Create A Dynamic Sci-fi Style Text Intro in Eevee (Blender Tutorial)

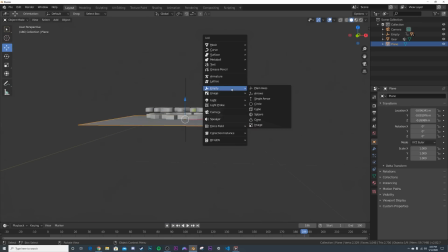(12:31)
So I'm going to go ahead, shift A, and add in an area light. So lights can't find it today. We'll bring it over here, and then we'll bring it down.
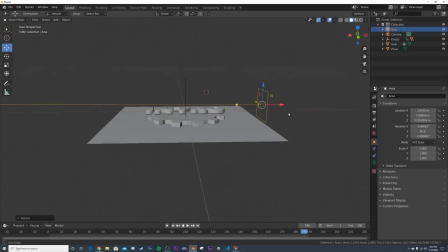(12:45)
I'm going to hit R and rotate him so he's looking this direction. And then I'm going to duplicate it, bring it over here. I'm going to hit R again to make sure that he is looking this direction. and then I'm going to
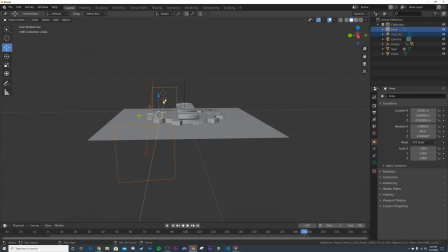(12:59)
sort of make sure that's final and then select these two and then bring them over so that they are pointing here.
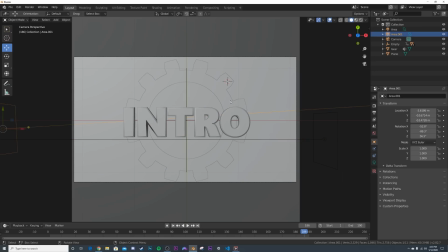(13:08)
Now let's start actually picking the colors and picking the strength.
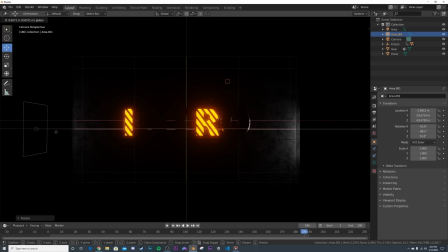(13:13)
So now we have these, I'm going to bring this guy a little bit closer and then on this guy, we'll make him a nice fiery red and bring up that scale.
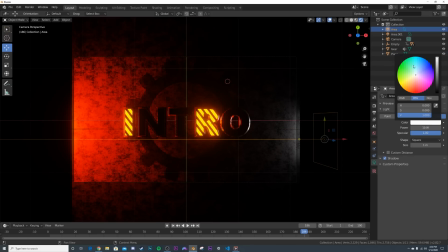(13:23)
I mean the brightness here. And then we'll take this guy and make it a nice, nice deep blue and also bring up that brightness.
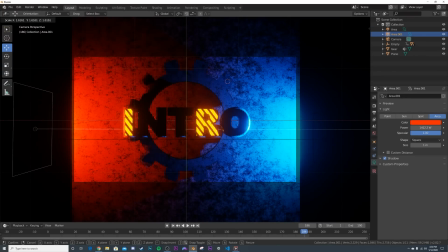(13:31)
So we're doing that. Let's go ahead and bring up how big these lights are.
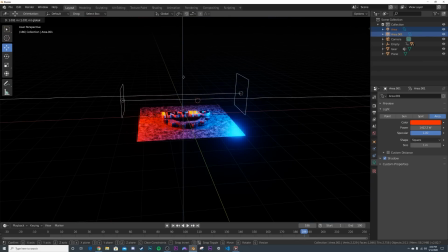(13:36)
I want to scale them up a little bit. I'm going to bring them up like this. So now we have this going on.
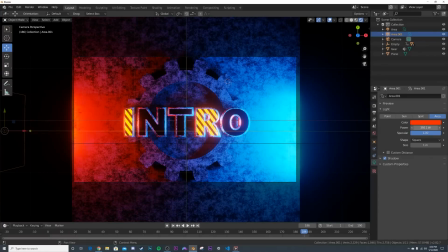(13:42)
I think this guy might be a little bit too bright for me, including this guy.
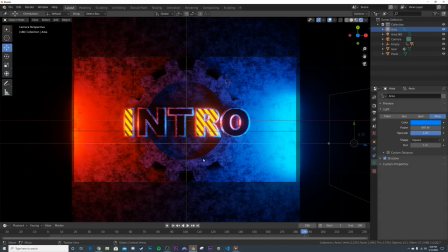(13:47)
He's kind of overtaking the scene. I'm going to go ahead and make this plane here.
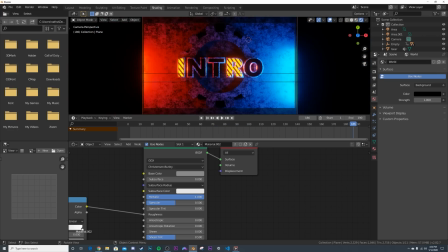(13:53)
I'm going to go back to shading, go to rendered view, and I'm going to hit that little duplicate icon.
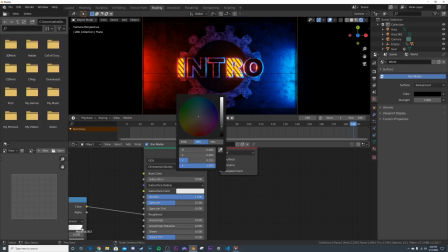(13:59)
And I'm going to make this portion a good amount darker than the gear. And then, so now you can see bring, just for composition to bring your eye where we want it to go. This is darker than this one. And then this one is darker than this one in terms of that metallic material, just to bring your eyes to where we want them to go.
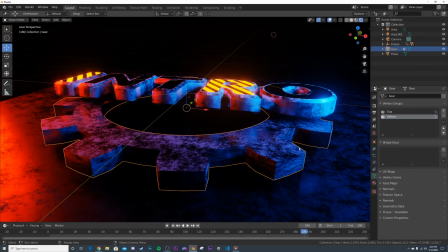(14:19)
One thing I want to quickly do to this gear is bevel him so that the light hits him just like the way the light is hitting the bevel on our letter.
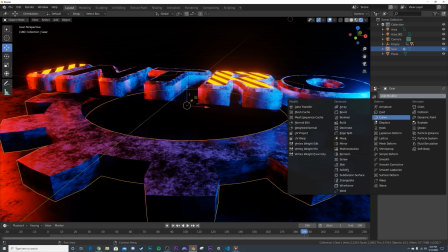(14:28)
So we'll go ahead, click on the gear and add in a bevel modifier.
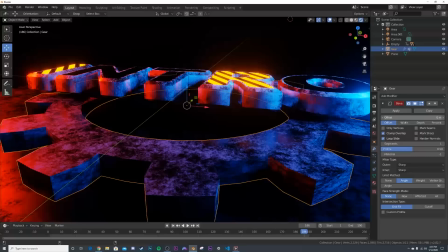(14:33)
We'll click on angle and then bring our offset to something like this.
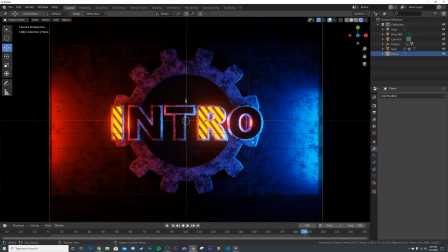(14:38)
And now we have a nice bevel on our gear. Now you can see the light hits it really nicely.
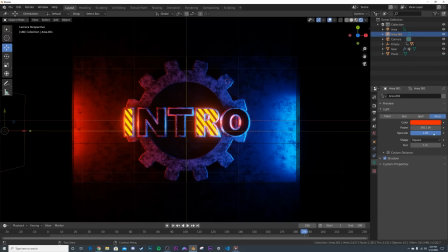(14:44)
That's what we're looking for. Let's go back to the area light and bring up their strengths a good bit. Bring it back to where they kind of were. All right, now let's go check out how the animation is looking so far.
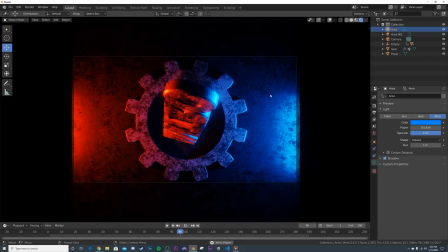(14:58)
So we'll bring that in, bring it like that. He's playing with the lights, comes in, rests, and that's our animation. Last thing I want to do is rotate my gear here. So we'll rotate him.
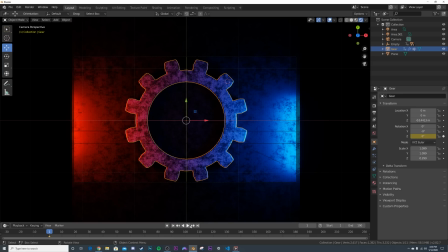(15:12)
We'll leave it to the Z. Yep. I'm going to hit the keyframe here, go to the end and just rotate him however much I want him to rotate.
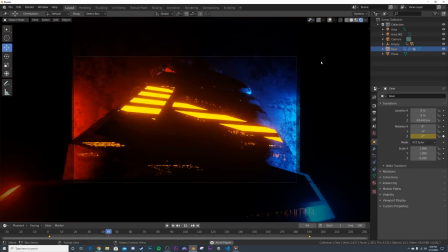(15:21)
We'll do that. And then now press play. We can see the gear's rotating.
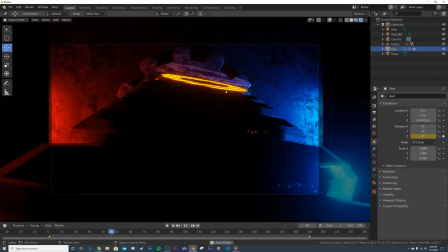(15:30)
We have a nice intro and that is how we're making this. Now let's go ahead and get some compositing really quick.
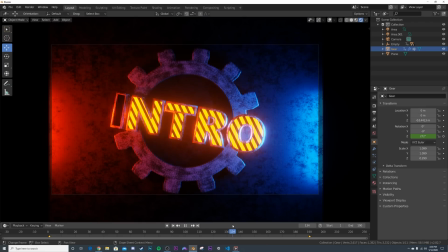(15:37)
So I'm just going to stop it right about there. Something like that.
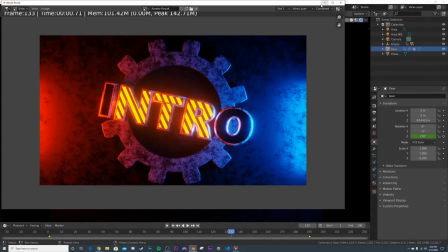(15:42)
I'm going to hit render, render image. So now we have that. I'm going to go here to compositing, click use nodes.
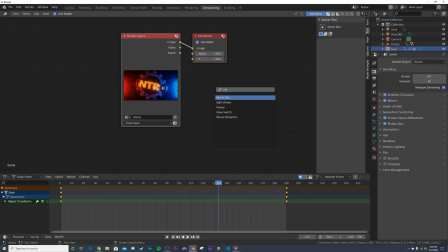(15:48)
I'm going to hit shift A and type in viewer, get a viewer node so we can see what's going on behind us.
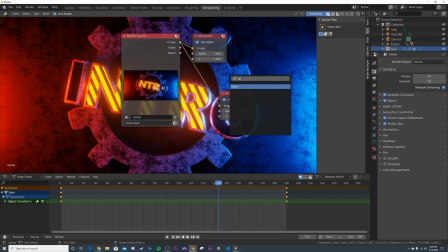(15:55)
Let's go ahead and get a glare node, GL, glare node here, plug that there.
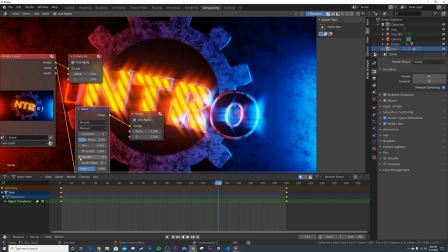(16:00)
And then we're going to bring our streaks down to two and bring our color module up. Something like that.
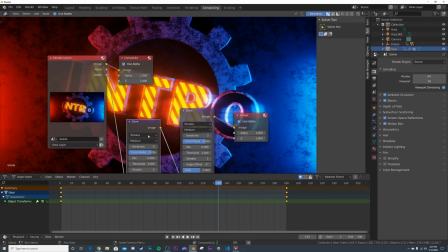(16:07)
So we get these really cool flares i'm going to duplicate this glare node plug it there and go from streaks to ghosts and that's going to give us these things
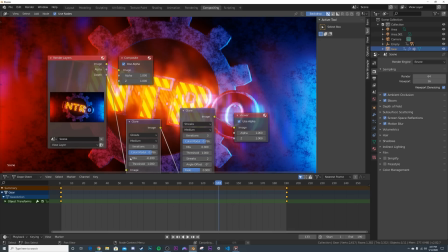(16:15)
but they're too too much too in your face so we're going to bring the mix down to say 0.6 uh maybe something
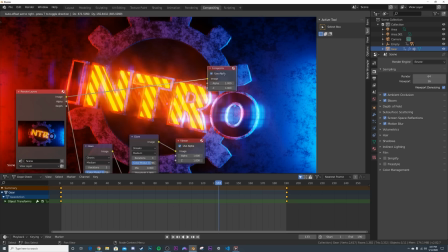(16:23)
like that so that looks really cool and to make sure that when you render it those um those flares and optical things render out put this last glare node into the composite so when we go to rendering you can see it happening right there.
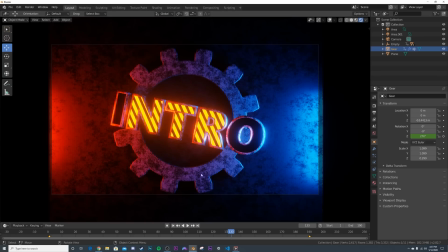(16:37)
So that's it. That's final.